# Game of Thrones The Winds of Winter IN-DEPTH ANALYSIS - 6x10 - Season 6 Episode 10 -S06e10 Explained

And as we prepare to transition to the trial itself,
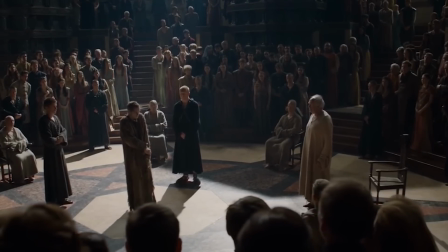[4:06]
I'll point out how this version of trial with seven high septons is something that hasn't been done in hundreds of years.
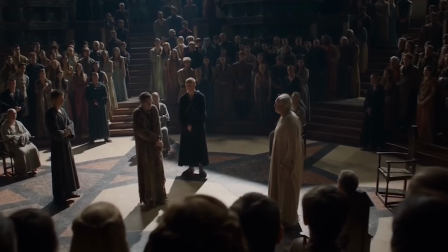[4:12]
And while it feels like we just learned about it a few episodes ago, this actually was first set up in The Gift.
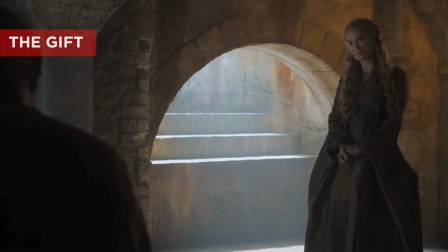[4:18] A trial will be held for each of them to determine if they're guilty of any acts that might constitute a violation of the tenets of the faith.
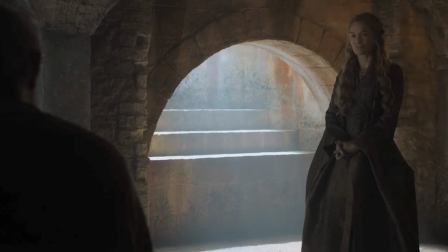[4:27] Who's the judge? Seven septons.
But it's not just being set up in that scene.
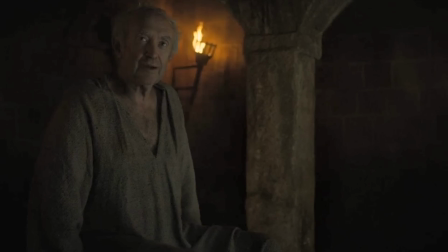[4:32]
The High Sparrow actually foreshadows what's going to happen to every person there and to the Great Sept of Baelor itself.
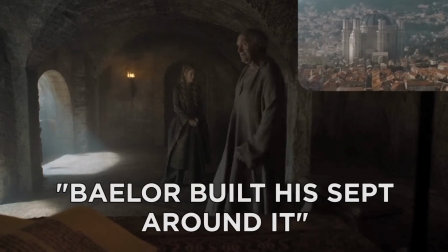[4:39]
Listen closely.
Baelor built his sept around it. That great guilty monstrosity up there.
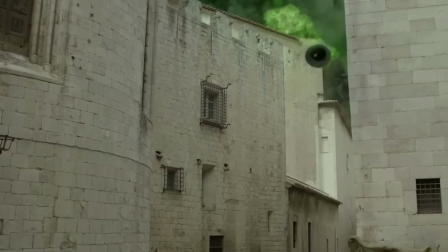[4:45] Strip away the gold and the ornaments. Knock down the statues and the pillars.
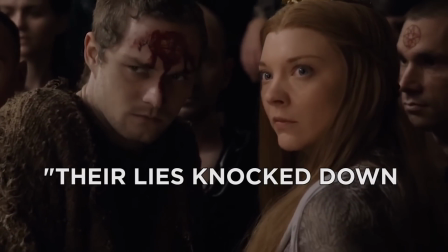[4:51] Tyrell's finery will be stripped away. Their lies knocked down. Their true hearts laid bare for all to see.
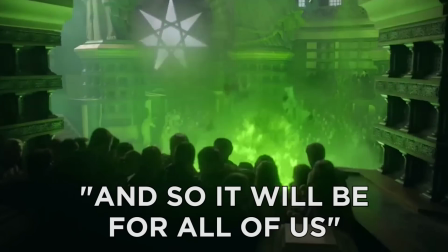[4:58] And so it will be for all of us.
Well, yeah, all of those things are definitely stripped away. himself included,
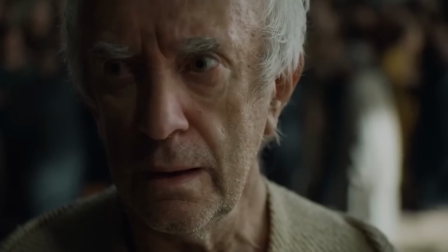[5:03]
but it's funny because as it's happening, he's totally blind to the event itself until it's too late.
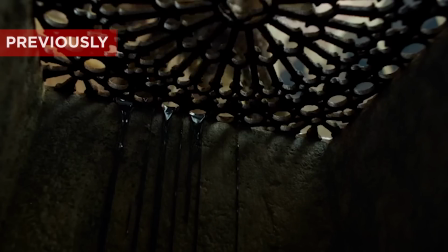[5:09]
Remember how a few episodes back, a shot of a sewer grate was used to remind us about these tunnels beneath the city and what Cersei could do with them?
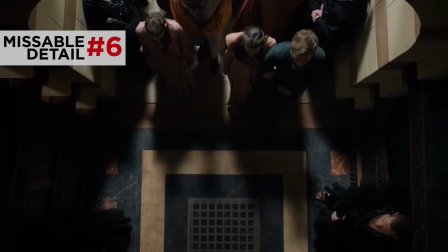[5:16]
Well, our first shot inside the grate set concludes that setup by aiming down directly over the sewer grate that leads below the set.
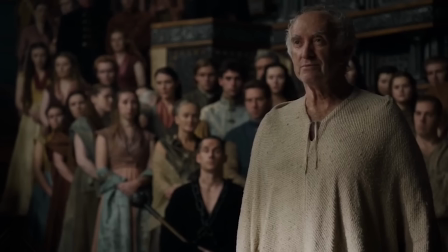[5:25]
And the High Sparrow being totally clueless to that danger that's beneath him,
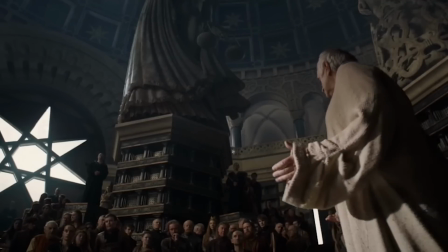[5:28]
it's emphasized again and again in these later shots where he keeps being seen from below, but he's only concerned what is up above him, the gods. He's paying attention to the wrong direction. And this being unaware of the danger that awaits, it's not just the cinematography communicating this. This amazing, amazing score
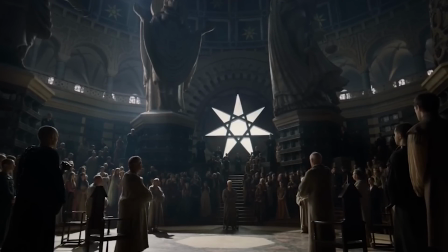plays a big role in telling the story too. Now, before we dive into how it does that, I want to point out something interesting here. This is the first time we've heard piano as the lead instrument in Game of Thrones, which normally uses strings and percussion.
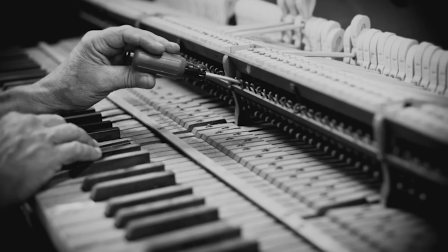[6:03]
Piano happens to be a fairly modern instrument invented somewhere around 1700.
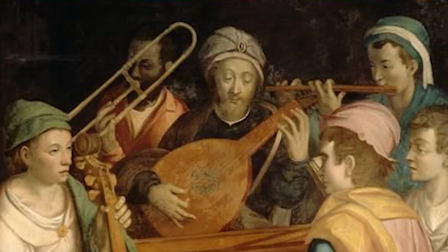[6:08]
Meanwhile, we're used to a score that matches the middle ages, which is the time that we usually equate with the show. So this choice to use piano is another one of these markers in this episode that signifies a modernization, changing of the seasons, out with the old and with the new. And again, that's a major theme of this episode. But okay, I want to dive into just how masterful this piece of music was, but because I know I'm about to nerd out about music theory and that might not be up all of your alleys. Here's the time to skip to if you don't care about the role music plays in storytelling. Cool? Alright, great. Okay, so first off, I want to point out that music was creating unease before the episode even started.
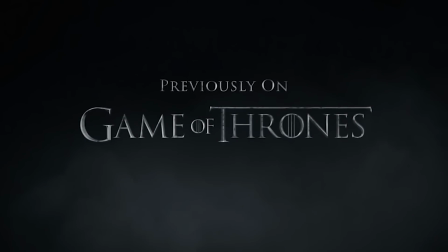[6:44]
I don't know if you all noticed, but the previously on Game of Thrones section was very different than usual.
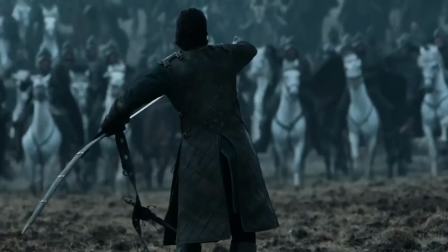[6:49]
It started with music rather than dialogue, and
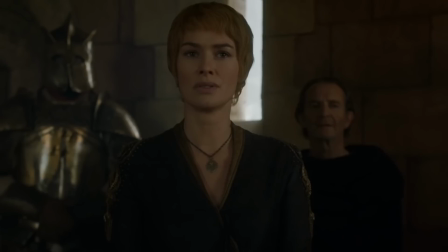[6:56]
just as it finishes, right before we're launched into the episode, the composer chose to strike a discordant note. This starts us off-balance right away. Kind of like climbing an old staircase and you catch your foot on the very last step.
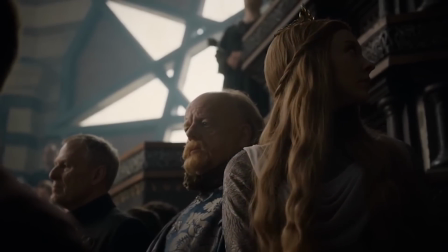[7:09]
It starts you off uneasy. Then as the music plays over the sequence it actually tells the story as it unfolds by adding
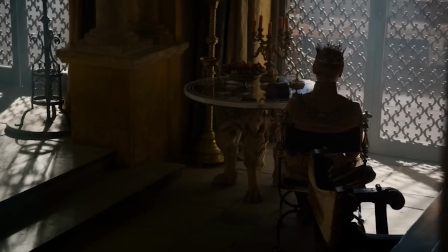[7:15]
musical layering each moment characters come closer to danger and ultimately their deaths.
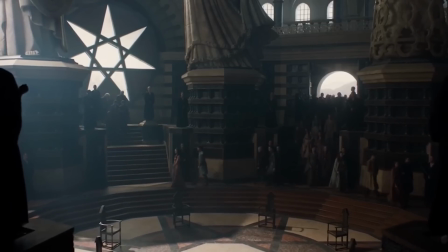[7:20]
Watch, check it out. The moment we're shown the Sept, the score kicks in but with extreme restraint.
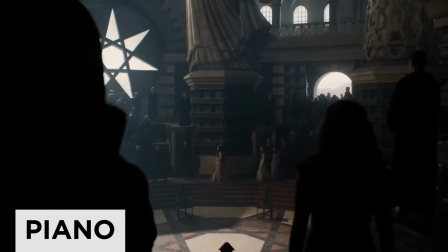[7:25]
Just an incredibly simple piano melody. Everyone walks in clueless and then as the intended victims, the Tyrells, the High Sparrow,
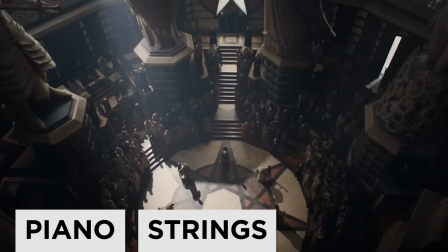[7:32]
they begin to take their place, a layer of strings comes in signifying that they're a layer closer to danger.
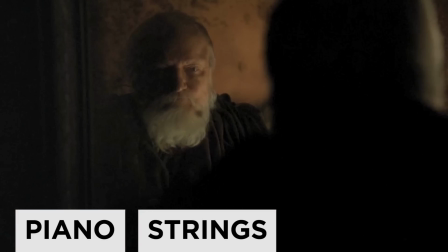[7:37]
But then we switch to Pycelle who has not at all stepped into danger yet and thus the music pulls back again removing a layer and it's just a simple piano again.
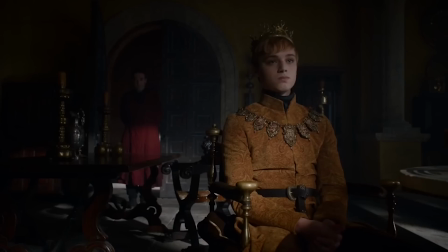[7:46]
Tommen also has no understanding of what's happening yet and so we stay in that simple piano.
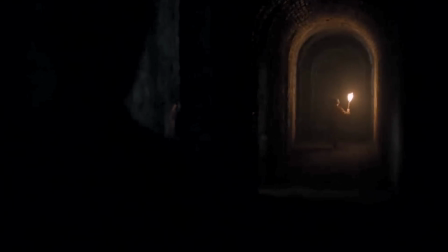[7:54]
Then Lancel and Pycelle alternate but still don't know anything yet and so everything remains in piano.
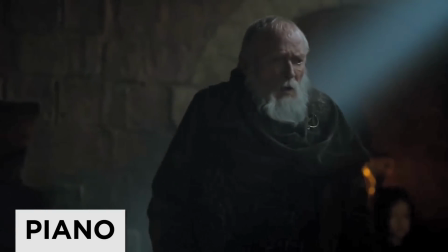[8:00]
That is until the very moment that Pycelle sees Qyburn. Now he's thrown out of rhythm and so is the music. Right then it strikes an awkward pair of notes for this awkward encounter.
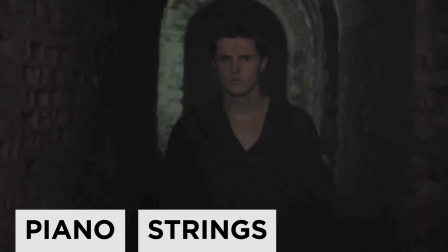[8:13]
So it's clear something is up. Now as Lancel and Pycelle grow one layer closer to their deaths, a musical layer is added.
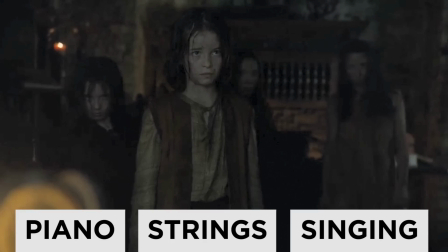[8:21]
The singing of two boys, representing the little birds who will cause the deaths of these two characters.
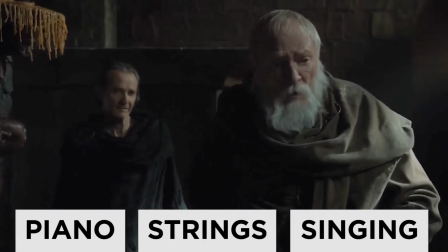[8:26]
When Pycelle becomes aware getting his final sign, seeing the knife before him, the final warning layer of strings is added. And then, right when death has arrived, a new instrument, often associated with death, a layer of pipe organ, is added.
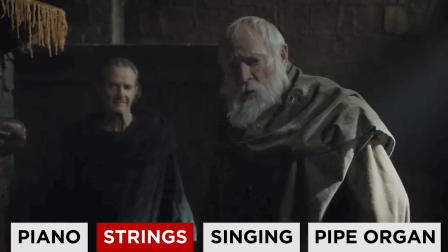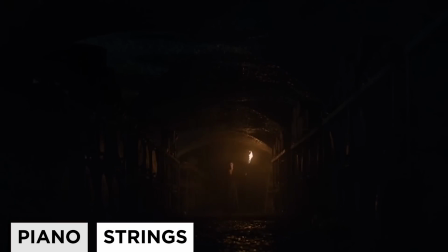[8:49]
But then we cut back to Lancel and we lose a lot of the layers because he's not as far along in his danger yet.
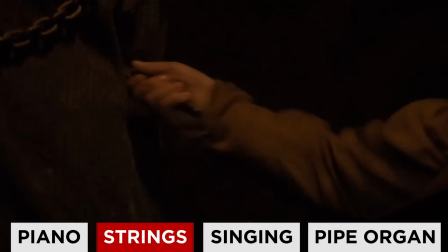[8:55] That is until...
The stab that leads to his death triggers the layers coming back in, including that death pipe organ layer. And here it's much more obvious than before, that organ and is playing the main Game of Thrones theme song, reminding us that this is what happens to characters that get mixed up in the great game. And yet again, just as we return to the set, the layers are pulled back again.
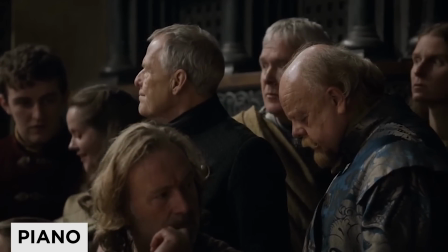[9:16]
We're back to simple piano because everyone here is clueless of the impending danger. It's here that I'm gonna point out that the other reason piano was used, because when you strike a piano key,
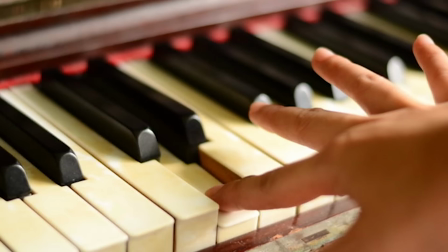[9:25]
it's really unique in how it has a very powerful attack striking quickly and sharply,
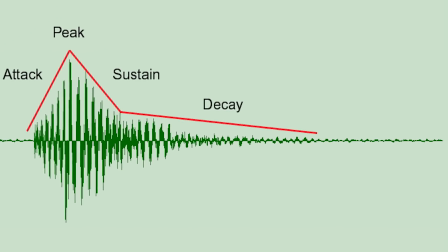[9:30]
but then it resonates with a long decay, and this is subconsciously similar to the attack and decay of a warning alarm.
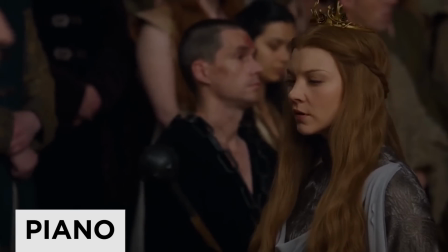[9:40]
So moments later, Marjorie starts to put it all together, so cue the layer of warning strings.
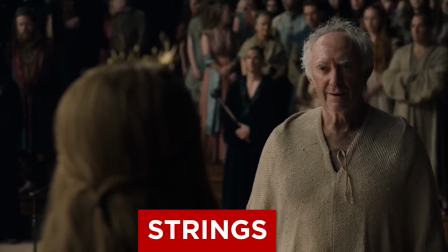[9:49]
When she encounters the High Sparrow, who's still totally clueless, the strings pull back again. But as she makes her case, they start to swell back in again.
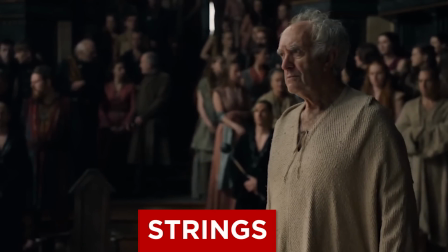[9:56]
And from this point on, everybody's been warned, so the strings do not leave again.
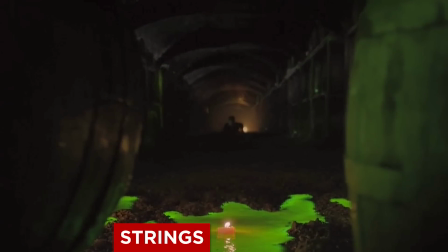[10:00]
And then when Lancel finally sees the wildfire time bomb, he gets it, and our death organ kicks in.
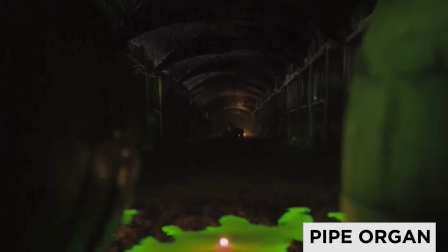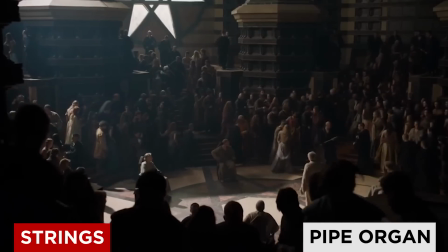[10:15]
He's looking death in the face, and as we alternate between Lancel and the shots inside the Sept, the organ alternates with it, louder and quieter, louder and quieter.
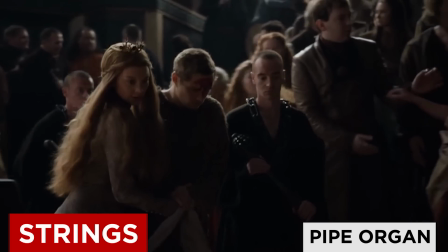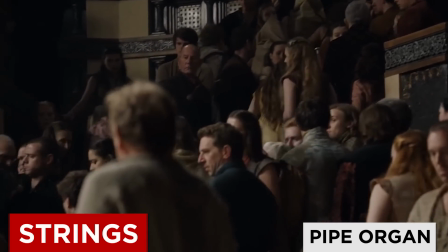[10:31]
And then as everyone in the Sept realizes fully, not only does the organ come back in full force, but a new and final layer of strings are added.
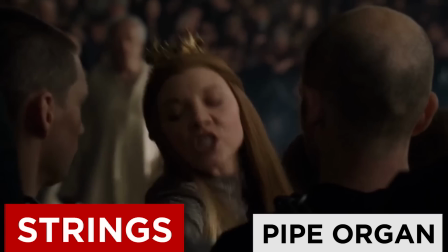[10:43] Get it through!
And like how the striking of the piano keys were reminiscent to the chimes of a warning siren, these final strings are meant to be the old world equivalent of the beeping of a time bomb.
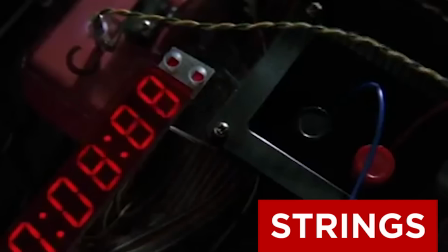[10:54]
They count down the very last seconds, adding that last bit of intense tension until the very last second and the music cuts out. They give over the entirety of the full sound spectrum to the explosion, letting us experience it as close to the real thing as possible.
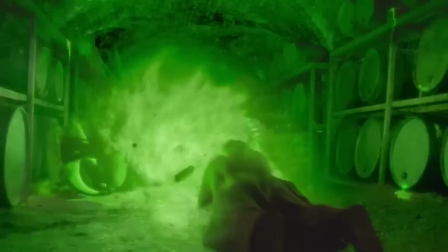So that's that, a brilliantly composed piece of music unlike anything we've heard on this show but perfectly matched to the events that we're unfolding. It's cool. Alright, let's go ahead and move on and rejoin the people who skipped ahead because they hate music. Now before we leave these moments leading up to the big freaking explosion, I've got to point out a few more things here.
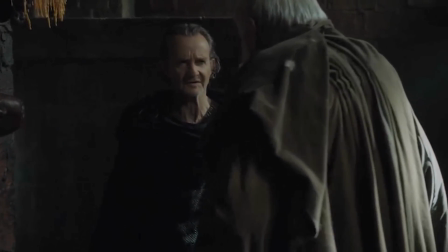[11:33]
Uh, first, Qyburn hits one of our themes about seasons changing right on the head as he says,
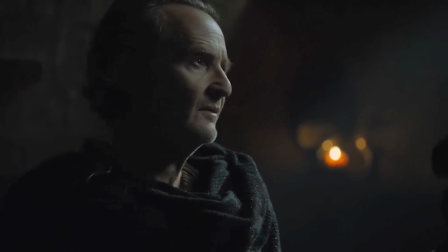[11:38]
But sometimes before we can usher in the new, the old must be put to rest.
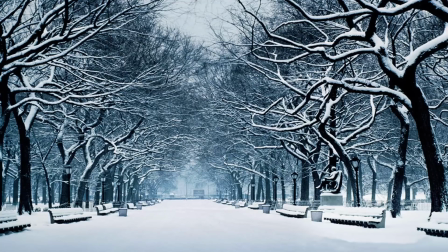[11:44]
So just as in when the fall season is ending, winter begins, that same winter lays waste to all the old growth that came before.
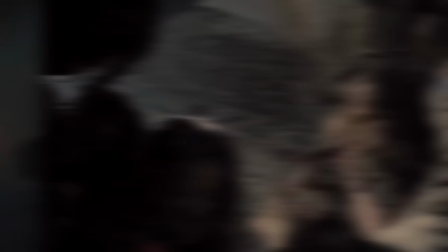[11:52]
His words are also reflected visually by what happens. The new children put the old man to rest. Also, quick book spoiler here. It's really quick actually, so you can just cover your ears if you don't want to know. But in the books, none of this blowing up the Sep stuff has happened yet. But the last thing we see in the last published book is actually this murder by the little birds.
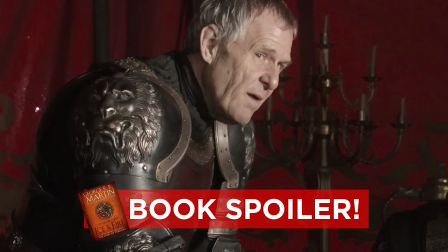[12:11]
But it's not Pycelle they're killing. It's Kevin Lannister. And the person behind it, strangely enough, it's not Qyburn, it's Varys. Okay, book spoilers over, you can come back.